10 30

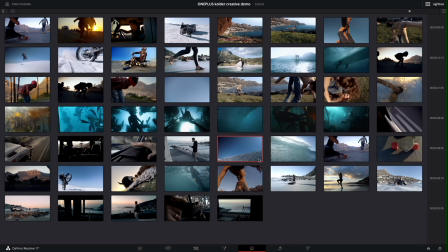1254s
Let's see what other clips could probably work well with this LUT. So I feel like this clip of Dan over here, let's apply this to it. And let's actually just take a look at that clip, see what it looks like.
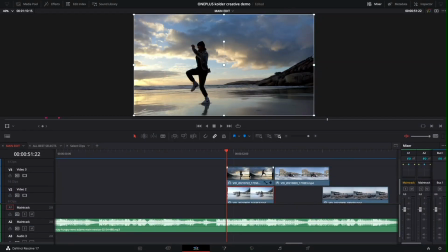1269s
All right, so it looks like we have a clip on top of another clip here. That's why I'm seeing that thumbnail.
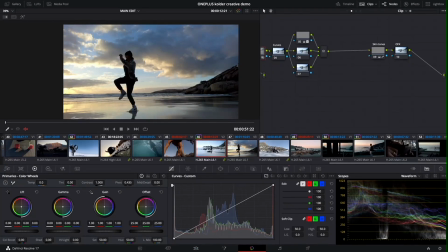1274s
So we gotta just ignore this clip. This one's not even actually in the timeline. But this clip here, we can apply this grade. Doesn't look good, so let's not use that one.
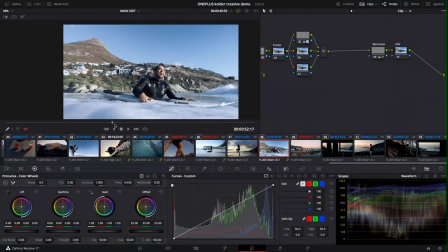1284s
But let's try applying it to this. This one looks pretty good. I'm stoked with that. The greens though, little bit intense. I actually like it. I prefer it without the tint change in the greens over here.
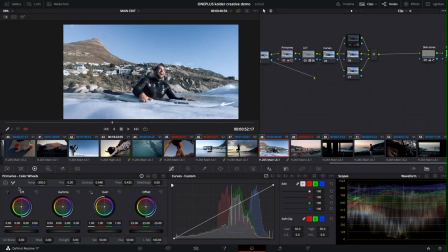1298s
So I'll go back to my primaries. Maybe I'll bring up the temperature a tiny bit. Much better, much better. This looks good to me. I'm stoked on this grade. This one actually looks really good. Let's grab that still.
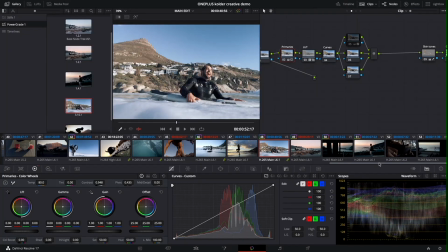1313s
Let's go into our gallery and maybe we can apply this to some other clips in the timeline as well.
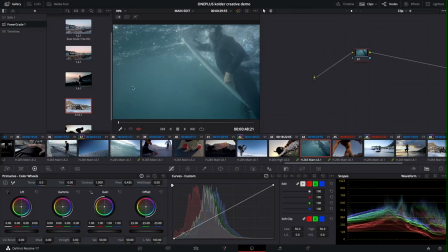1320s
Let's see what else we got here. Another surf shot. Let's apply that same one here.
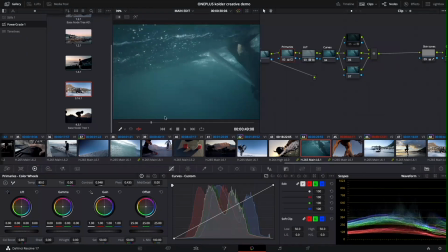1325s
That looks great to me. I really like the way that that looks. Let's see what it looks like on this one.
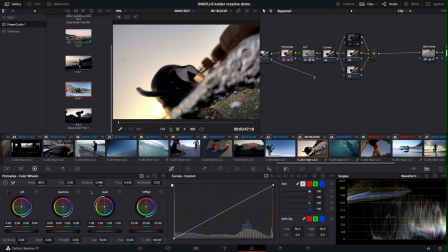1334s
So middle mouse click, Shift D. Yeah, totally. It adds a bit more of like this pinkish hue to things.
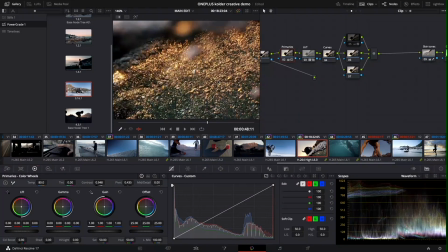1348s
Makes things look a little bit more magical. If you look at those bubbles, makes things a bit more red, pinkish.
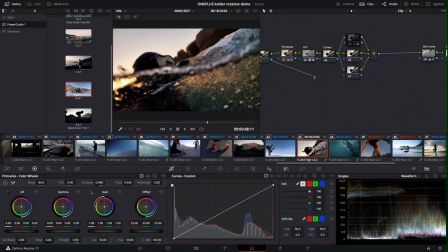1356s
I really like that. Remember, Shift Z is the shortcut to fit the image in your preview.
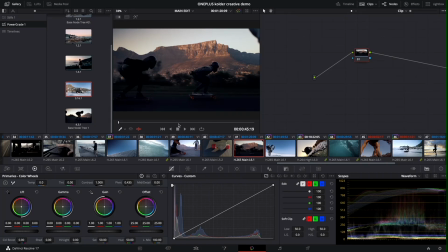1363s
Let's see what that looks like on some of the longboarding stuff as well.
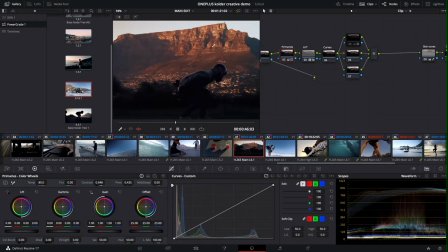1368s
So I love that. I love the way that it makes the mountains look over there, but everything else is a bit too dark.
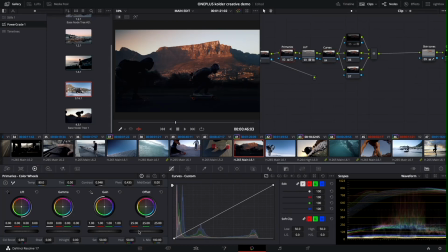1374s
So let's see what's going on here. In the primaries, maybe we can bump up the offset a tiny bit, just brighten things up a little, but not too much because we don't want to make the highlights peak.
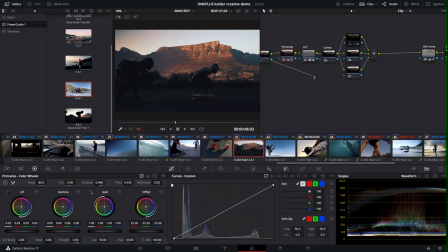1389s
So I'll just bring up the lift tiny bit. I don't want to have that washed out look. It looks pretty good to me. That's just a quick clip. Let's apply it to this clip here.
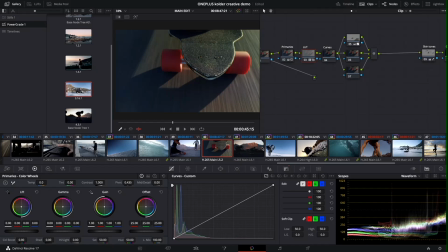1404s
Very minimal. I'd rather apply maybe this grade, not too green. Let's see this one. That looks good to me. Shift D before and after. Clean, simple, clean. Not much that I would really want to do with this clip.
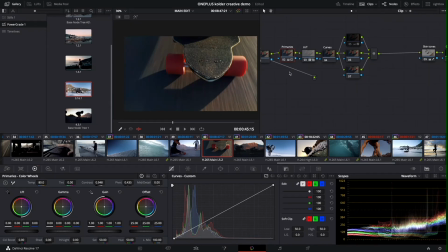1419s
You don't have to go that hard with all these clips, you know, like the adjustments that you've made on one clip, a lot of the time they're going to look good on a lot of other clips. So in a lot of situations, you're not going to have to go in and use the qualifier and make individual changes. If it looks good to you and you just want to make some minor primaries changes, go for it.
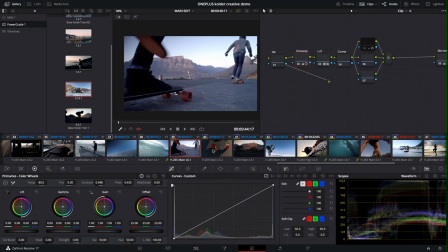1437s
But you don't have to go like really hard with every single clip here. This looks pretty good to me.
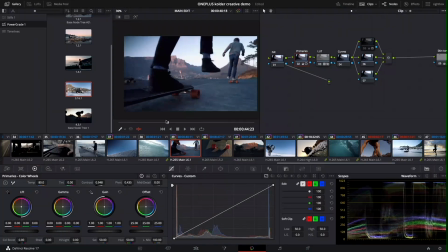1444s
I know that this like bluer white balance is kind of baked into this clip. So can't really play around with the temperature too much, but I'll just bring it up a tiny bit just to make the mountains a bit more yellow, give it that sunrise feeling.
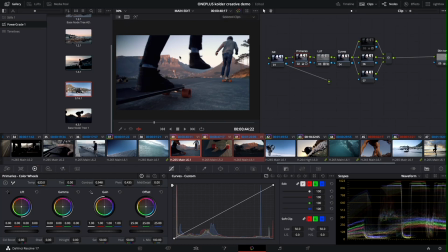1463s
Let's compare all these three clips together. Just make sure that they vibe, you know, they feel good.
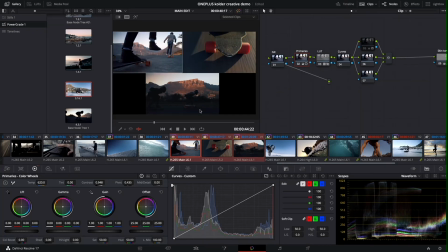1472s
Shift D before and after. This last clip over here, it does have that washed out vibe because we brought up the lift.
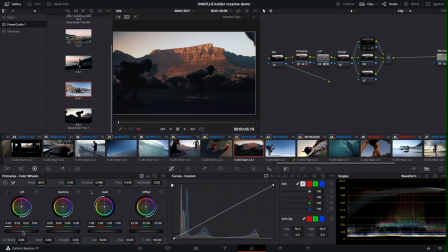1479s
So if we go back to our primaries on just this clip, bring that down. I don't want it to be too washed out.
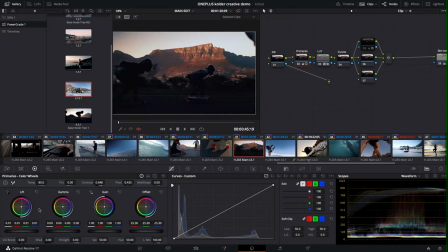1495s
Minimal. Even that is still a bit too washed out. It's okay.
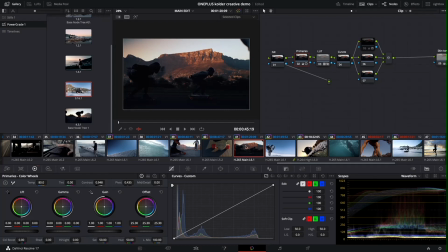1502s
This is going to be more of just like a silhouetted shot. But if we go back to our split screen,
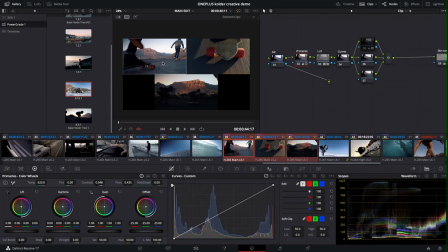1512s
these look pretty good. I would say this clip could probably use even more of that temperature, make it a bit warmer, and that kind of unifies things even more. I do like this.
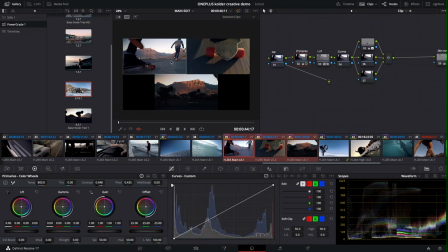1531s
I feel like before this clip, Option D, by the way, is to disable all the nodes on the selected clip. Option D is to disable all the nodes. Shift D is to look at the original, but for everything. And then Command D is to just disable individual nodes. But Option D will disable all the nodes.
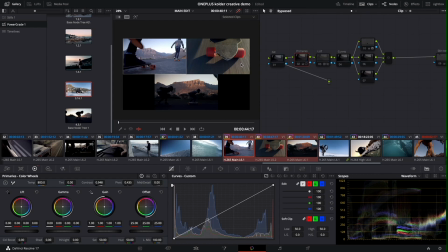1550s
Those are important shortcuts. But yeah, I'm stoked with this. Shift D, turn it back on. All of these, they look pretty coherent. The saturation in the mountain here is a bit more intense, but that's totally fine for my preference.
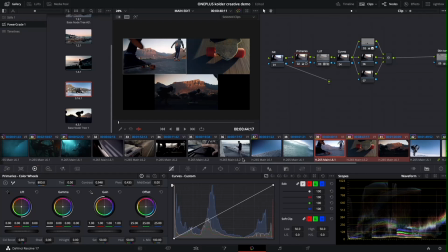1563s
I like the way that this looks. So let's go over here. Let's apply this grade from this longboard shot.
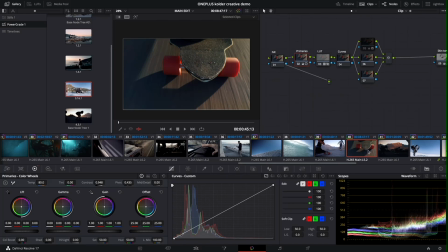1572s
It's pretty simple. It's not that intense. Let's apply that to this clip of me here, see what it looks like.
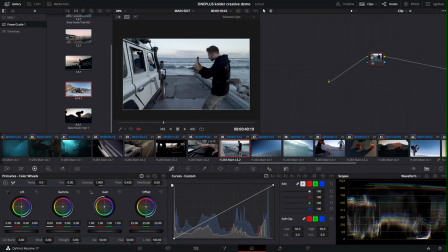1578s
Looks pretty good, but I'm gonna actually undo that. Let's take a look at some of these stills that we've created previously. I'm gonna turn off split screen so I can see them.
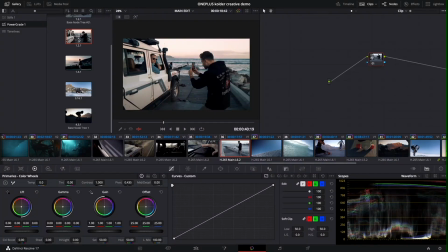1597s
Yeah, I guess I thought that this one might work better. I feel like it's blowing out the sky a little bit too much. But because this is from the same area as the previous clip, let's just apply it, play around with it.
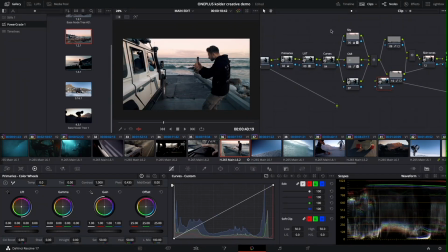1612s
Maybe we can modify things a little bit. The sky, we got the car here.
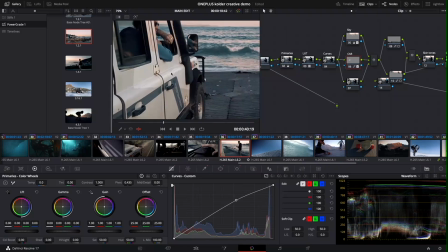1617s
The car is in a completely different place, so we can see that that same mask that we had, that same window that we created for the car in that previous shot in the other lesson, it is being applied to this clip, and obviously it doesn't make any sense here. So let's reset that node over there.
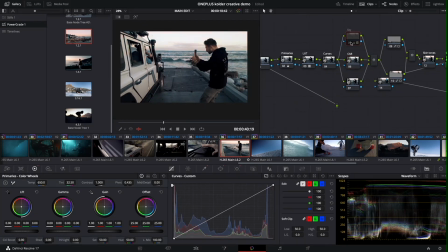1633s
You want to be mindful of these things to make sure that we don't have random masks being applied to a bunch of different things.
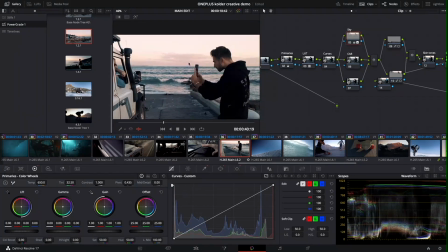1639s
The sky here, it's too pink, kind of doesn't feel right to me.
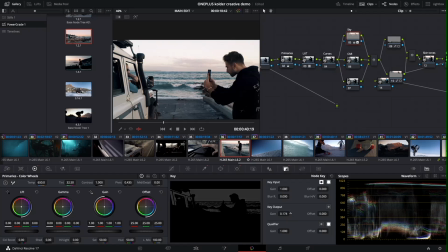1644s
So let's just bring the key output down a tiny bit. Command D, view before and after.
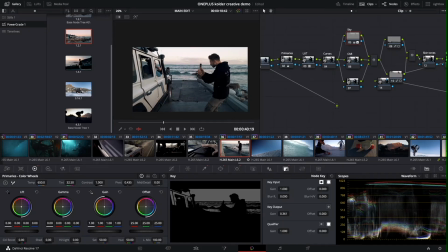1651s
Just that tiny bit of pink helps. And why don't we compare this to the other clip that we graded previously?
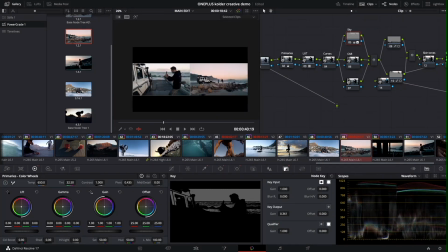1659s
Select that, split screen view, selected clips. We can see they look pretty good together.
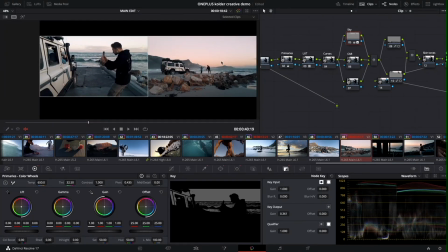1666s
Obviously the sky here is much pinker, but that's totally fine because this could be different times of day, you know.
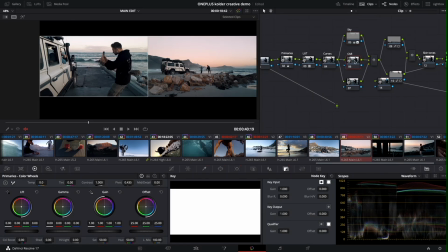1673s
The water here in this clip, maybe it's a bit too green, so why don't we, instead of making this the car, we can change this to water.
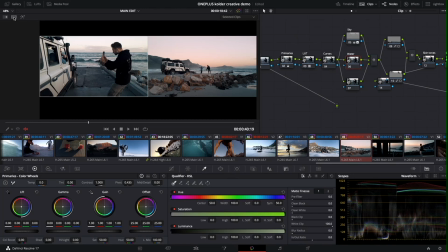1682s
And let's go to our qualifier. We got to turn split screen off. Let's select the water over here.
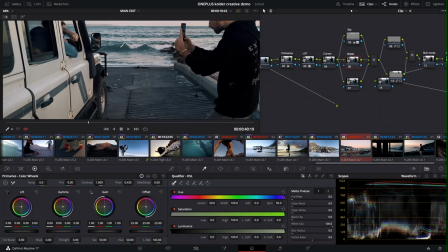1689s
Make sure qualifier is selected. Shift A to show us what we're selecting.
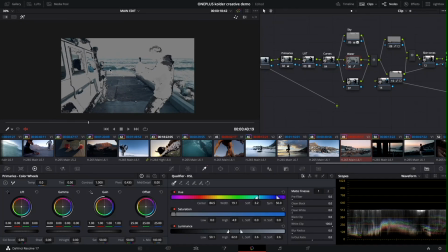1697s
Cool. Of course, we're affecting a lot of other things as well here. If we want to make a selection just around the water, we'd probably have to combine the qualifier with a power window as well.
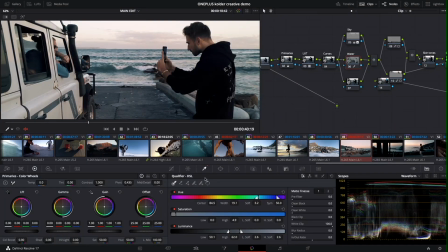1709s
But let's see what we can do just with this. So why don't we go into our curves, the hue here. I think this is probably the range that we want to be playing with. And I'd want to just push it down a tiny bit.
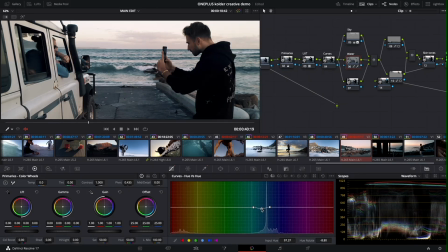1723s
So normally it's like that, tiny bit. And it's okay that we're affecting everything else in the image too, and not just the water. Shift D before and after. Command D to turn that one node on and off. Let's zoom in on the water, see what it's doing.
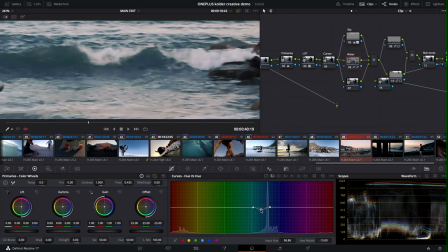1738s
Very minimal. You guys might not even be able to see the difference. I don't want to push it too far because then it starts to make things look a bit purple.